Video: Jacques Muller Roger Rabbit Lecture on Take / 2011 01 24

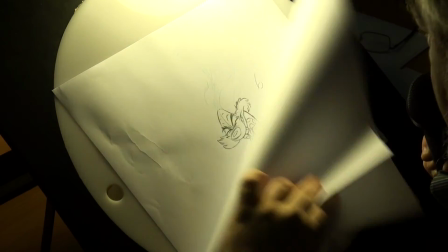[13:05]
Now I can define roughly the course of the furry cheek,
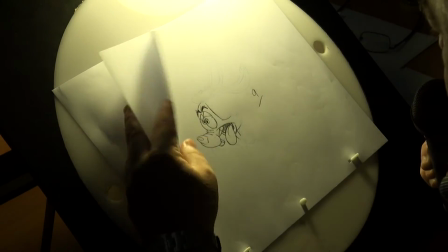[13:11]
the different shapes that the furry cheeks are going to go through in order to give this impression of a fur in movement.
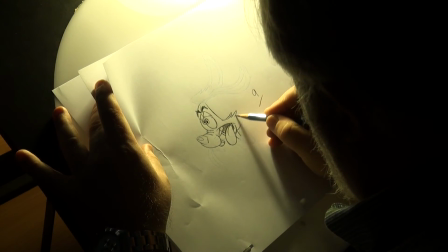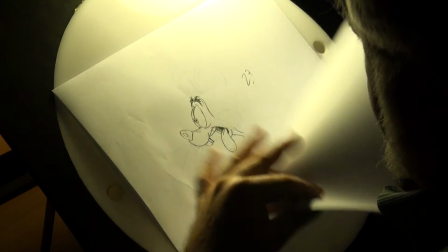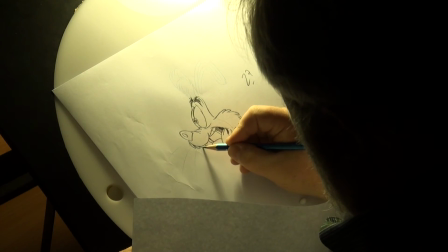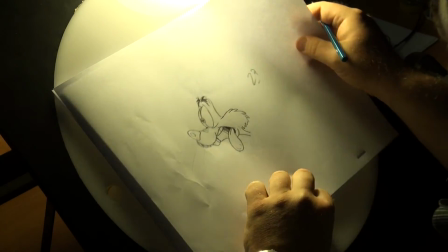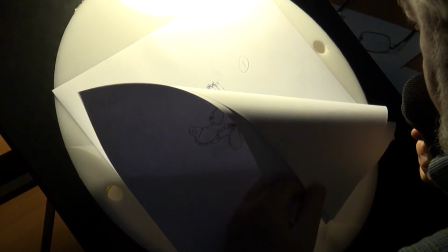[13:49]
So now we have 4 drawings to define the scene.
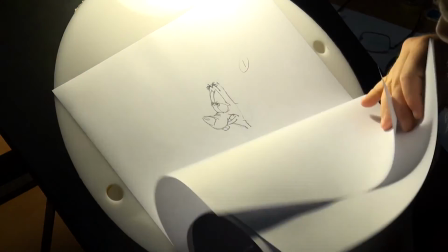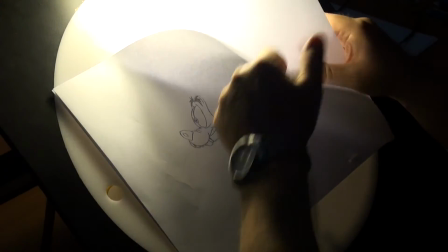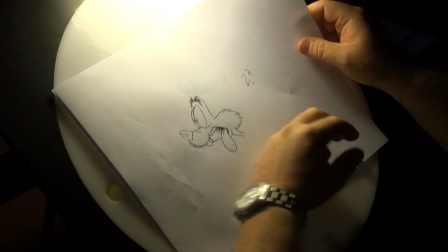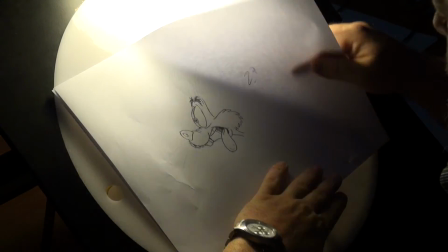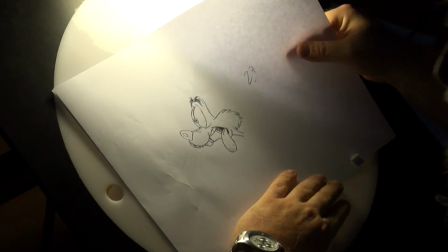[14:14]
Can you see?
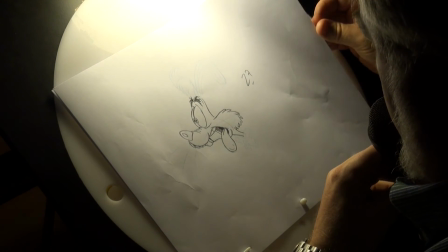[14:19]
So the rest is pretty much in-betweening first those elements,
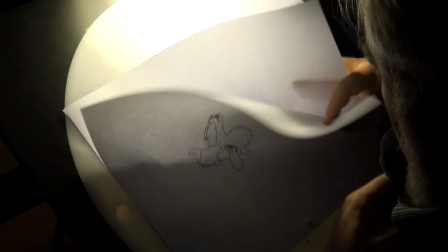[14:25]
and after, once you have all the drawings, you actually deal with the overlaps last.
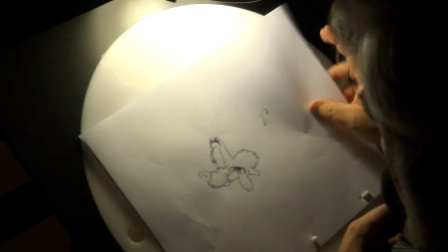[14:33]
You even test your animation before you do the ears and the hair.
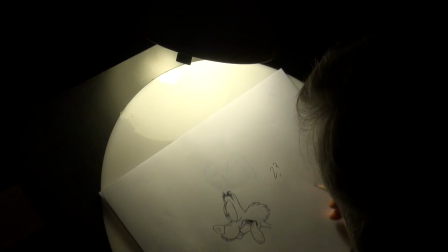[14:40]
And when I was working on the film,
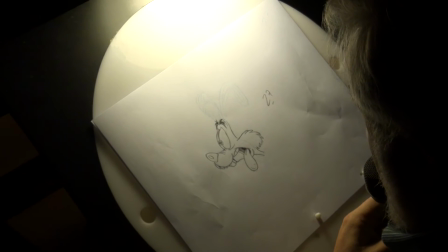[14:42]
I would animate a Roger Rabbit without any pants or any hair or any ears,
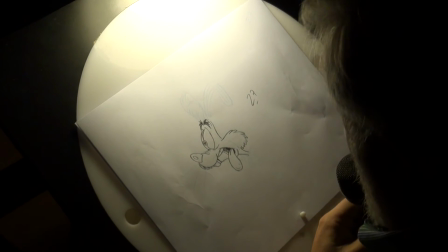[14:49]
and then I would go over it maybe 5 times, 6 times, 7 times, 10 times if necessary, always adding something else with a different variation in speeds,
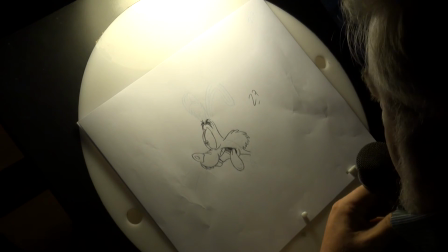[15:00]
so that everything looks very organic and not mechanical.
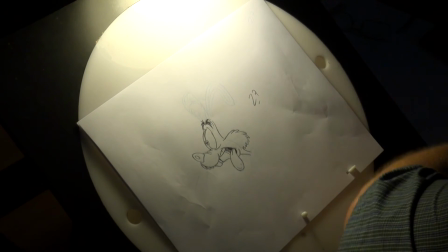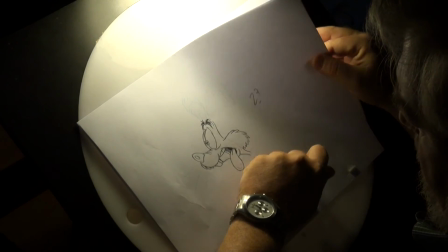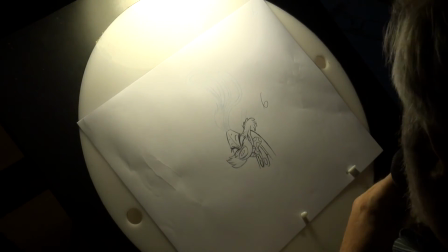[15:20]
So I'm just gonna have to leave it
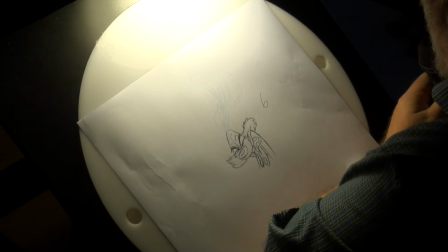[15:24]
at this now, because I see that time is flying by, and I have a few other things I want to show you,
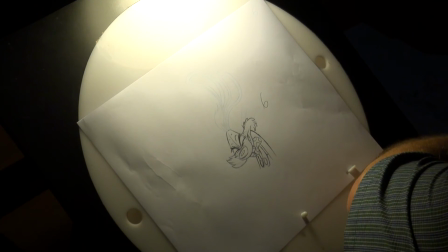[15:31]
especially a scene by Richard Williams, demonstration by Richard Williams. I'd like to show you a little bit about it, because he's much more eloquent than I would be.
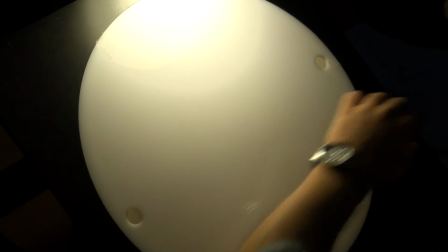[15:40]
Anyway, I'll just show you some of the drawings, final drawings for this test, and then I'll run the test for you.
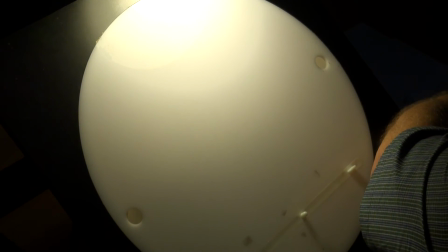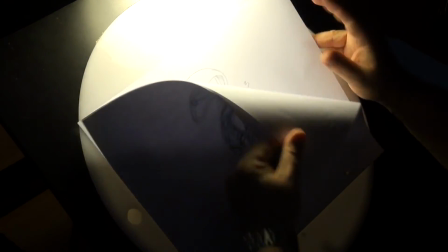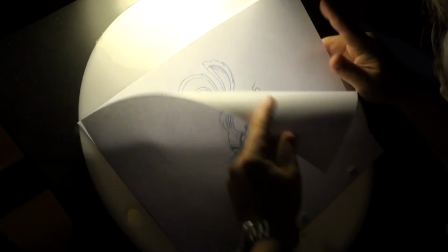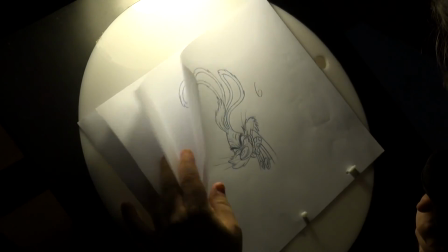[16:11]
So the squash and stretch, you really need, if you do cartoon animation, you really need to take advantage of it.
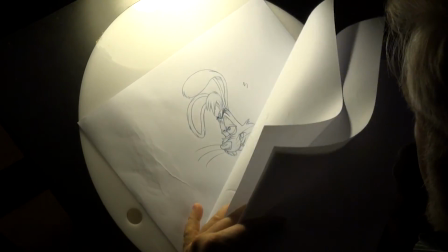[16:17]
And normally, a rule of thumb, if you animate Mowgli in the Jungle Book or Sleeping Beauty,
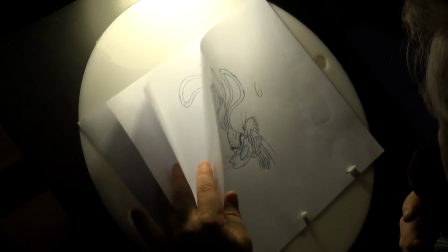[16:21]
you do not change the shapes of the skull, you do not change the shapes of the nose,
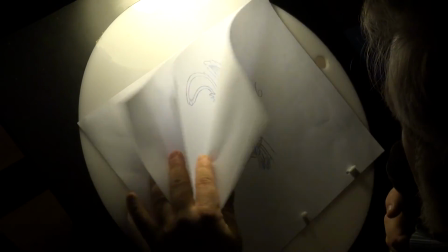[16:28]
or any solid element of your character. You only squash and stretch the soft parts of your character.
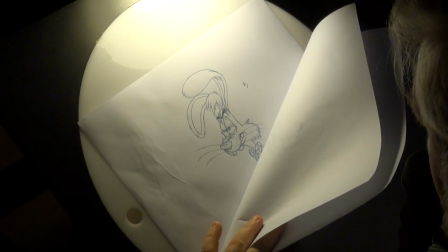[16:37]
With cartoons, it's different.
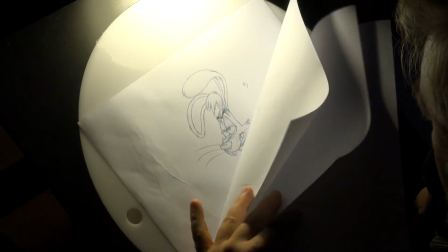[16:38]
Here I'm squashing the skull of Roger in order to emphasize the squashing effect.
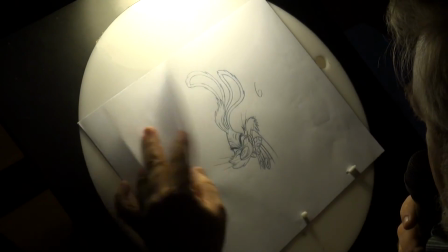[16:47]
And on these drawings, all the elements have been added, hair and ears, everything.